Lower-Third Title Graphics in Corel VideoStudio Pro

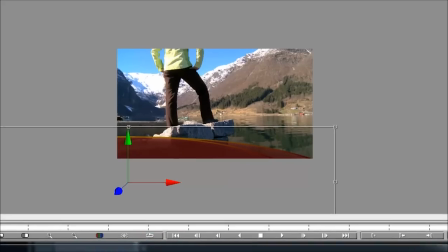255s
So, really quick way to do a nice layering effect. And one more time, got to do these things in threes, right?
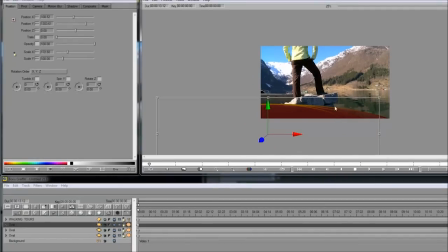264s
Okay, so there's a nice little layered oval backdrop. And let's create another shape backdrop for the text.
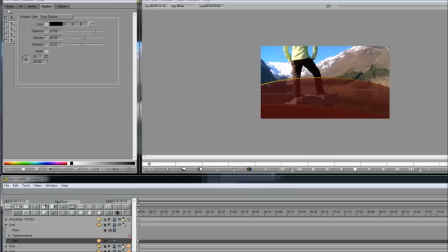273s
This time we are going to use a rectangle shape again. Notice only the shape has changed.
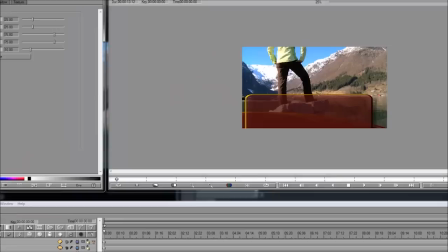280s
All of my bevel and lighting styles have remained the same. So we can turn the text back on.
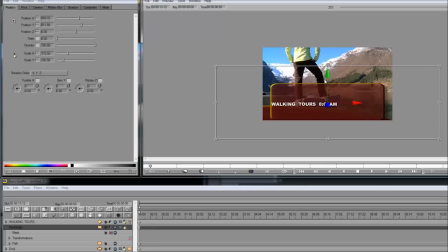286s
And we want this rectangle to be the lower third. So let's shrink it down. Position it about so. And zoom it out.
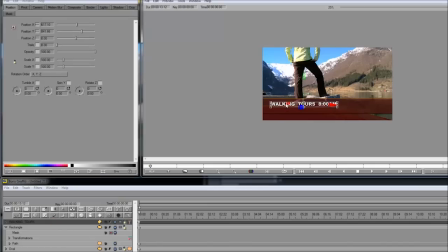302s
Okay. And now I can position the text more finely. Okay, nice.
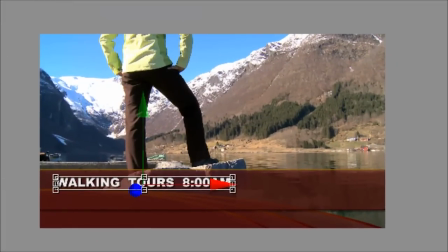308s
So I've already got a nice looking text effect here. I'm just going to add a couple other elements.
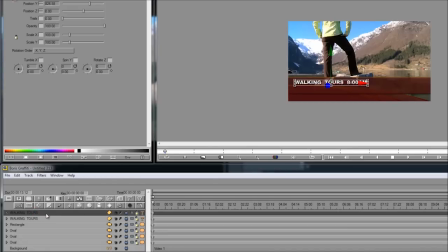314s
I'm going to duplicate the text. Again, another shortcut to make sure styles match.
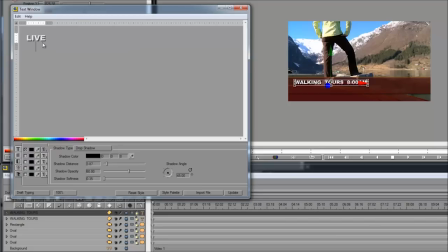320s
This is going to be my sort of time recording stamp. Going to go back into font. Let's change this so it's centered. Didn't make a huge difference, but you know, better safe than sorry. Shrink that down.
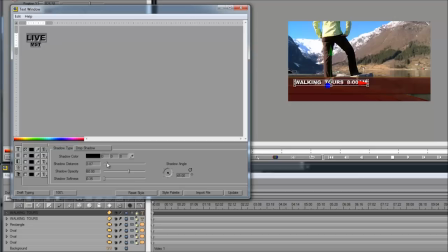337s
Let's change the drop shadow, bring it tighter on this particular one.
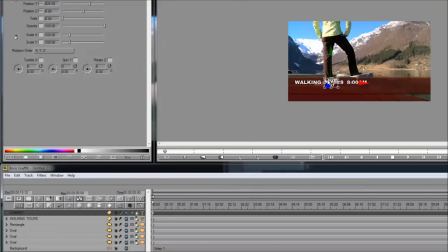344s
Looks good. Update. Okay, so this little, make sure I got the right thing selected here.
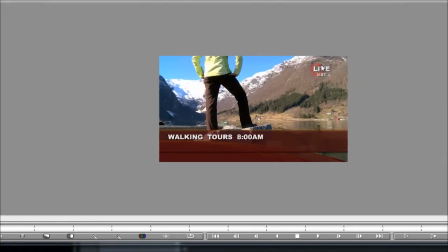352s
So this little piece I'm going to put in the upper right corner. Normally I'd put it in the upper left corner, but her head's there.
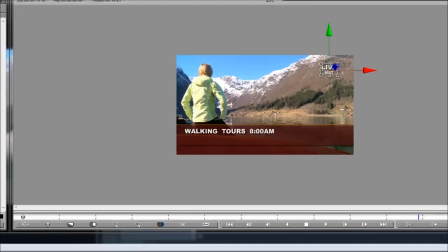359s
It kind of conflicts with the composition. So I'm going to put it there instead. And check this out.
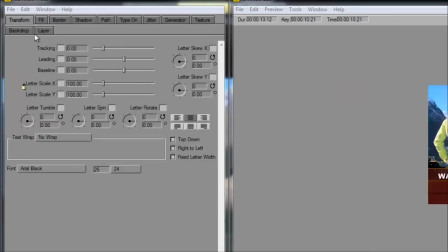365s
If I twirl down and select the face track, I can click on this backdrop feature,
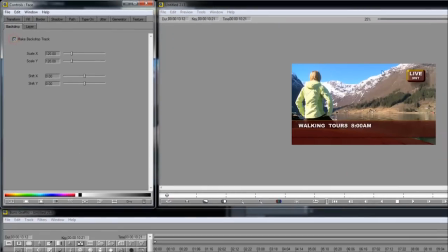370s
just making this checkbox enabled, and I get an automatic backdrop on the text. What's cool is that it pulls the latest spline style that I had, so it's going to match automatically what I had here.
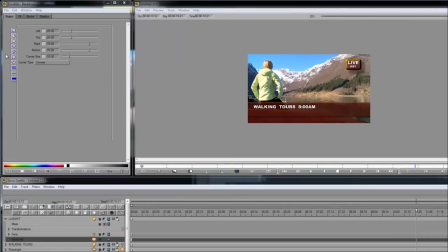382s
Now, if I want to change those settings, I can just click on backdrop and, you know, do whatever I want here. So let's change that up a little bit. I do want to bring that border down. Since it's, you know, smaller here, I don't need to call as much attention to it.
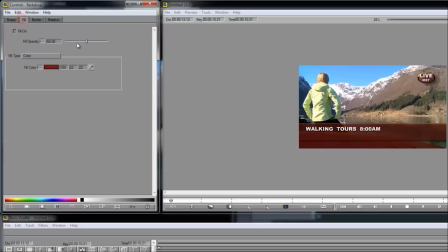402s
I do also want to drop the opacity on the fill a little bit more. That looks good. And here's another nice feature. If you go back into the face level, you can rescale the
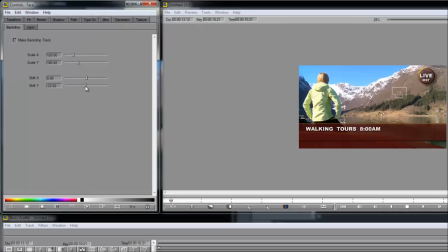416s
overall shape and even shift it around if it doesn't line up the way you want it by default.
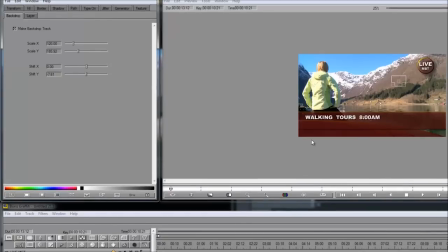424s
Okay, so I've got a whole nice effect here. And check this out.
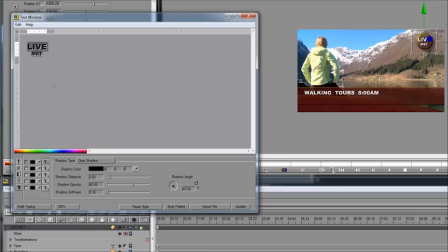427s
If I go back into the text, maybe make some changes to the style or size now, the whole thing is going to automatically update to the new text size. So it's a live effect. Okay, see how it automatically updated there.
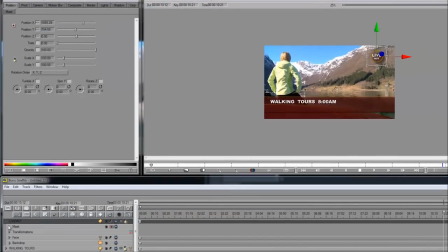446s
Okay, that looks good. Let's do one more piece, just a company logo. Gonna just duplicate that whole thing again. Maybe put it here.
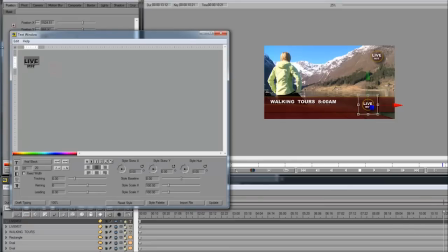456s
And let's say, I don't know, this is courtesy of the CBC Broadcasting Company. I don't know. I think that's a real company, maybe in Canada or something. Okay, so that looks all right. Let's update. There we go. I can even make this a little bigger, I think.
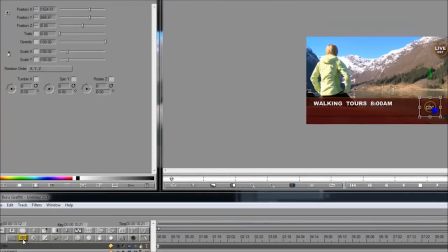477s
Good. Now, let's change the fill in the backdrop.
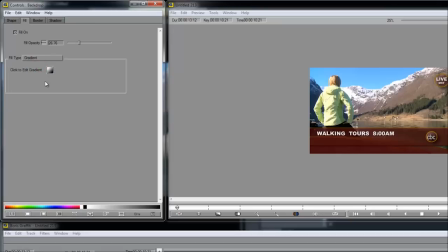482s
Let's make this a gradient instead of a solid color. Here's the gradient menu. Check this out. You can change all of these colors and angles on the gradient, too.
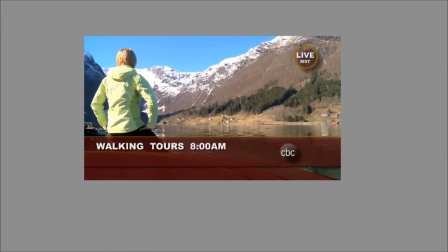494s
That looks good. Gonna get rid of the border. Don't need it. And let's go ahead and reposition the face a little bit.
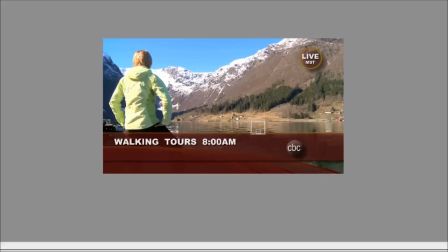503s
Perfect.